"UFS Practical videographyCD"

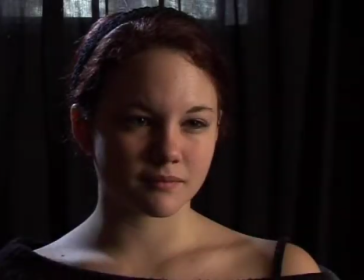(0:12)
Now we're going to teach you about exposing for the face. Now, in essence, there's always going to be a ratio of bright light to dark light, and that would avoid the possibility of having a flat light.
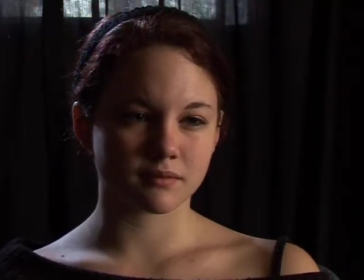(0:26)
In other words, the difference between the bright side and the dark side creates a kind of a molding for your shot, and that creates the three-dimensionality we were speaking about, which looks 3D on a two-dimensional screen.
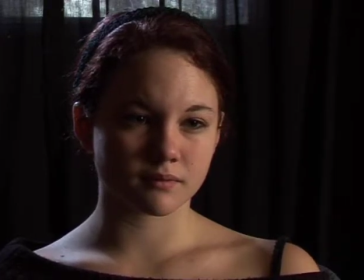(0:41)
So, this is how you do it. Your camera, your video camera, is a light meter in its own right. And what it will do is, when you're on a wide-ish shot like this, is it will measure the light,
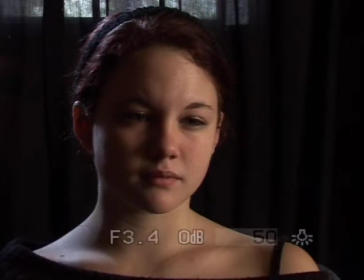(0:55)
the incident light in that entire area. So as you can see, we're on f3.4 down here.
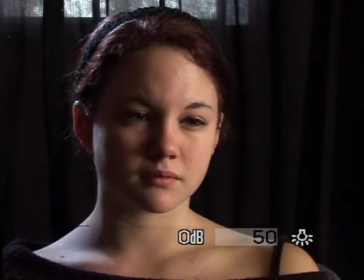(1:03)
If I was to go onto auto, right, it opens the iris up.
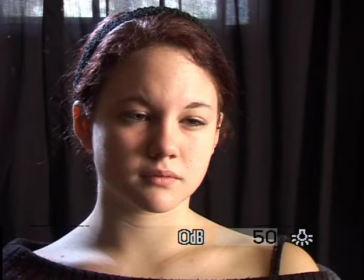(1:10)
Why is that? Well, because your camera is seeing all the dark area here and over here, and it's thinking that you want to expose for that too. It doesn't know that you want to expose for the face. So that's exactly why it opens up to help compensate for all the dark areas in frame.
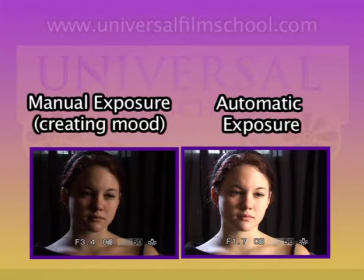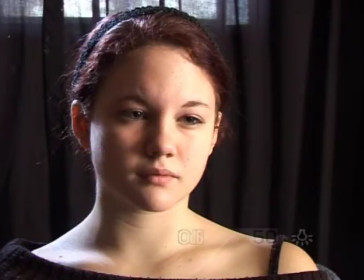(1:37)
But of course that starts blowing her out a bit. So we go back to manual, see it opened all the way up to 1.7, and we shut down
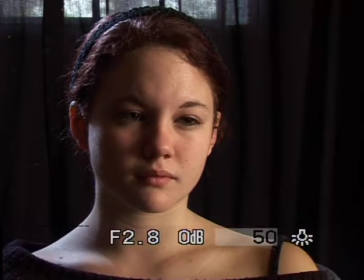(1:48)
to what is a good exposure.
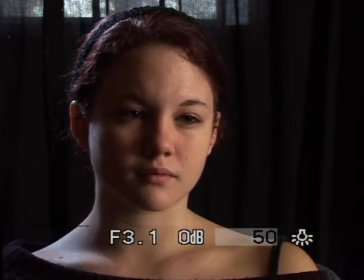(1:54)
Somewhere around about 3.1, I would say, for the mood we're looking. And you can use your exposure to create a greater mood.
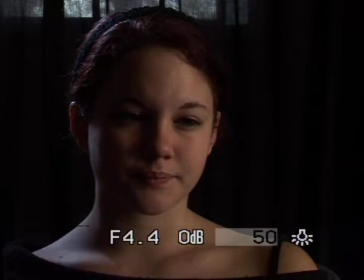(2:00)
As you can see here, if this was a horror movie, we would probably put it somewhere over there.
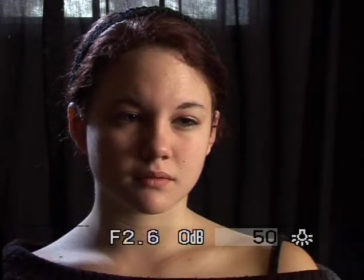(2:06)
And if this was a music video and we wanted that like blown out look, we go wide open and get that look.
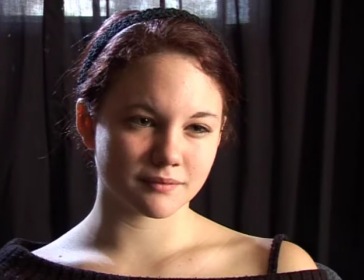(2:15)
So don't forget, your camera, when it uses its light meter, reads everything that's in frame, the entire thing.
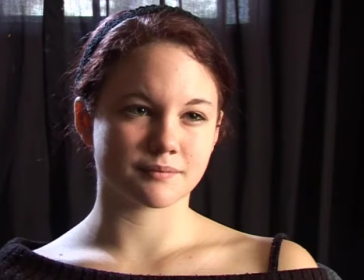(2:23)
And that's why, were there to be a very bright background, what would happen is, like the sun or a bright wall,
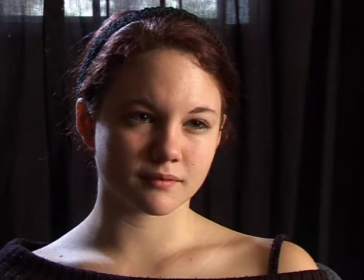(2:32)
what would happen is your camera would shut down to compensate for that very bright background.
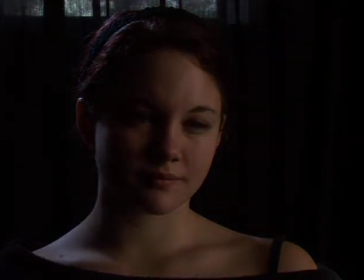(2:40)
And your person would go dark. And we've spoken about this before. It's called pumping of the lens, especially when you're on auto.
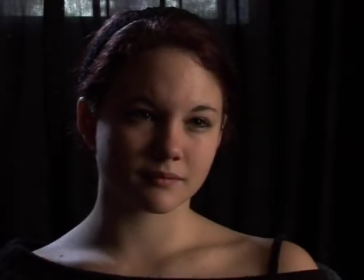(2:47)
And that's no good. So, set your exposure manually if you ever want to get a proper shot. But now, how to understand the difference in the ratio between the bright and the dark side? You can use your camera as a reflective light meter, in other words, a spot meter.
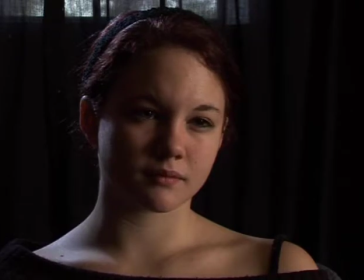(3:06)
Your camera can measure for you the areas in frame and their particular exposures by using the zoom,
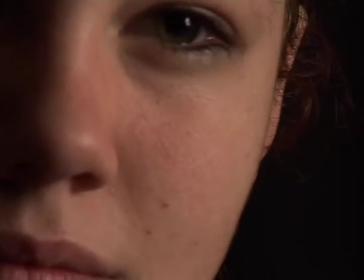(3:14)
and it's that simple. When you zoom in, and you zoom into a bright side of the face, by using the automatic,
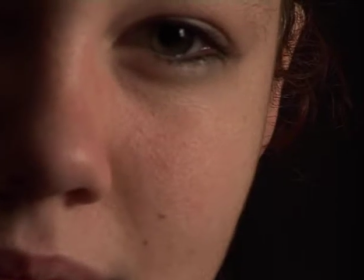(3:22)
and your camera does know what a good exposure for that area is, provided you single out that area that you want to expose for.
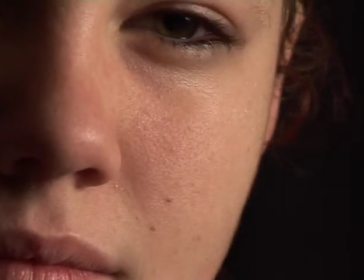(3:29)
Go to auto, and when you click back off auto, it will hold that particular exposure.
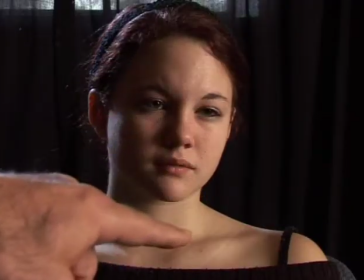(3:37)
Now when you come out, because you've exposed specifically for the bright side of the face over here, it looks perfect.
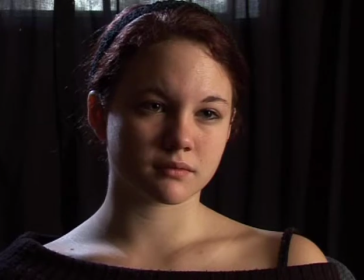(3:46)
However, another way of doing this, if you wanted to blow out the face a bit, you would zoom in to the dark side of the face,
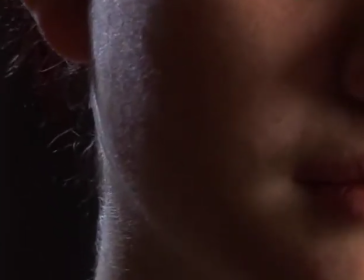(3:56)
telling the camera, this is what I want to expose for. You take it off manual,
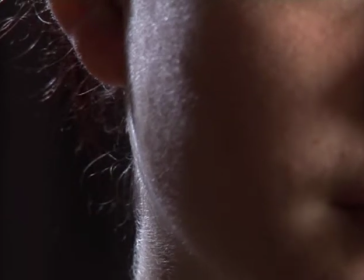(4:04)
put it back onto manual, it freezes the f-stop as you were, and when you zoom out,
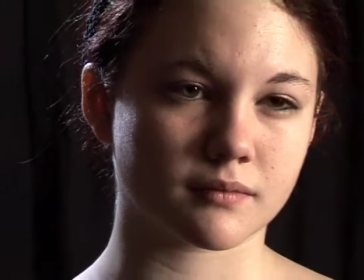(4:12)
you will see the bright side of the face is a little too bright for your shot.